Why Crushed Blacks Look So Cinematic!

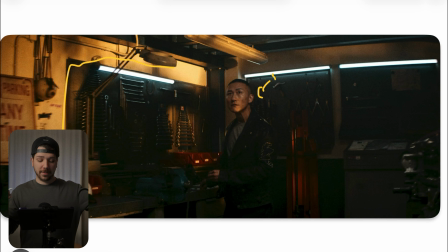496s
It looks like they put a huge sunset warm light outside and blast it into the scenery, which creates a little bit of interesting light splashes all around the scenery. It's also something you have to do. I tell you, always try to light your background first.
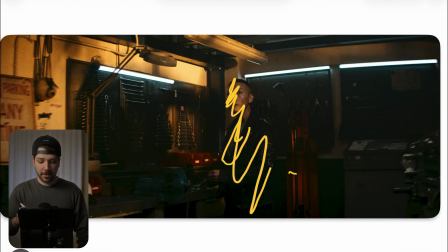514s
So imagine a shot, put down the camera, ignore him, set your exposure, and now paint with your light. So try to always not get a flat, even exposed wall. Try to get from the most thing a lot of people do to get a shape,
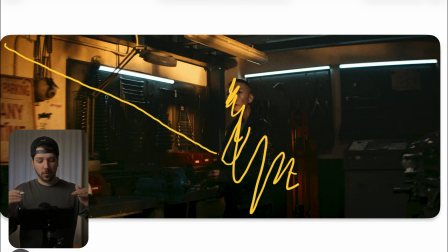529s
just a streak that one side of the wall is a little bit brighter than the other side. But nowadays you can put something like your aperture spots,
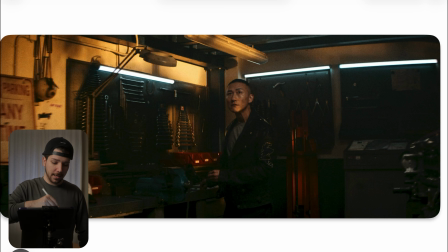538s
just put your tree sample in there and then blast it into the scene very soft. And now you get nice shadows and light splashes around the scenery, which creates much more interest to the whole image. Also here, really cool splashes, little spots on our actor. And this makes the shot interesting.
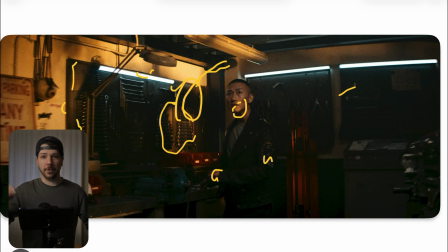557s
Shadows and light make shots interesting. Whoa, now we understand cinematography.
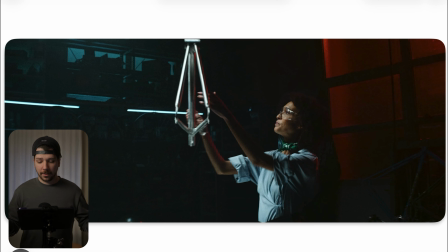562s
But at the end of the day, it's this. Here's another scene, another location, different vibe, but the techniques are pretty similar. Now we are in this more science-based location, and a color combination that is used a lot for this is bright blue and red.
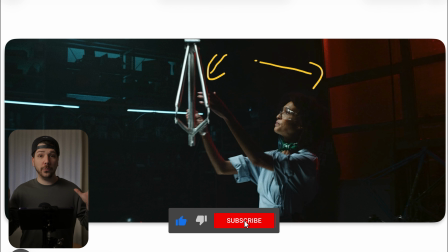580s
This is a color combination that really works nice together, even on people when you light them blue or red and give them a blue background or red background, always looks cool. And here the next thing is hard lighting. We now talk about it more often, I don't know,
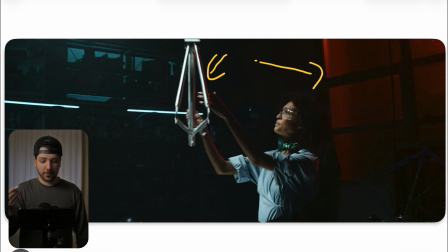596s
because hard lighting is such a nice way to create hard contrast in wide shots. People are nowadays too focused on, okay, soft light, book light, big butterfly, but is it the right emotion for the scene?
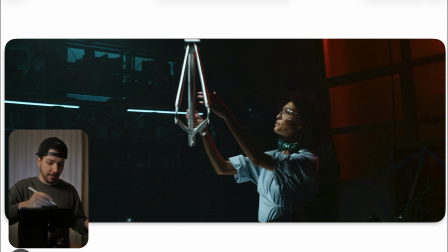609s
Sometimes not. Like here, go look at the scene. What they actually did is a terrace in the background, something everyone can do. Then here, maybe a sky panel or an aperture light, just blasting red light into the glass.
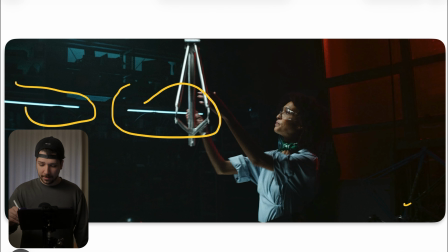625s
Everyone can do that. And then here is nothing but a light on a combo stand. Maybe it is an aperture with a smaller light dome, and just blast it on her from a further away distance,
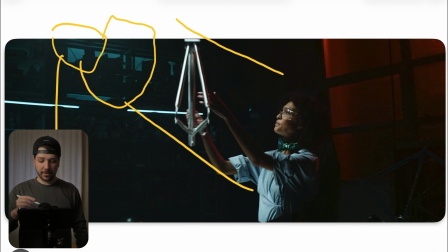639s
because the further away the light, it harder becomes, because softness is a combination of the thickness of your material, but also the relation to your subject. So when you, as an example, this is you and you're between this butterfly.
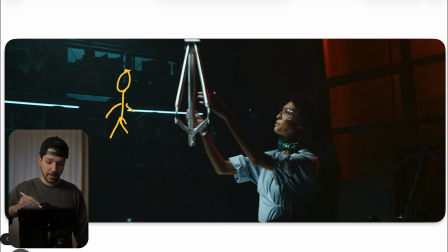653s
Now the butterfly is double the size of you. But now, when the butterfly, same size, is further there, it's not anymore. It's now smaller than you. Oh, we have to do another wrinkle, sorry. So this is you again, and this is the butterfly.
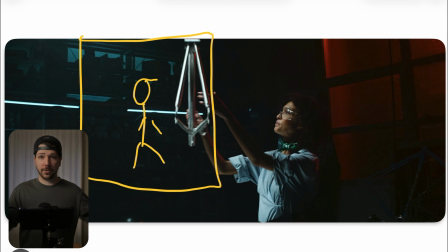669s
Now it's double the size of you, really soft, because the light is much bigger than you. But when the light gets further away, in this perspective, now the butterfly is only half your size. So the light comes a lot harder. That's the reason why we try to get this butterflies, top lights as big as possible,
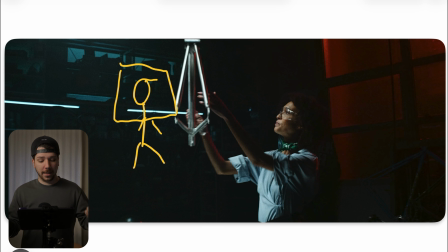687s
because one thing is this light gets softer, but the other thing is also you have more room to move without losing the exposure on you.
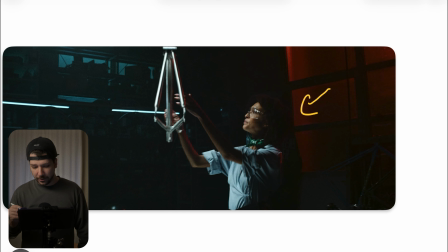696s
Also here, if you look closely, no edge light, just a little bit.
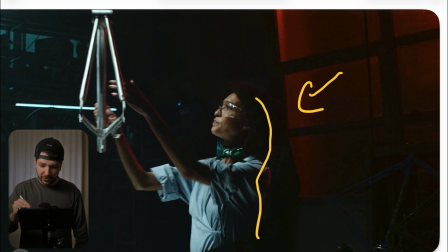701s
Really, maybe that they don't even think they did it by themselves. It's just the bounce from the red onto her hair. Not all shots from you need a backlight, because people tend to overdo it. Normally, someone would say, okay, light, bam, and then here everything is red.
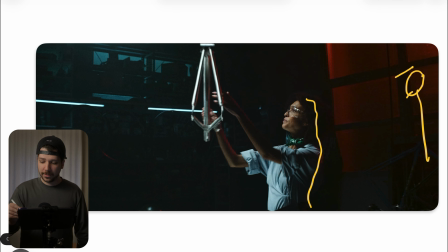718s
But sometimes it's just too extreme. It just looks too lit. Try to test a few shots at you at home. Try to make the same shot you would normally do, but now add the edge light or remove the edge light and see what results you got. So if you enjoyed this video, I really would appreciate subscription from you. We do daily uploads. My name is Marco Bagnoli and I'll see you next time.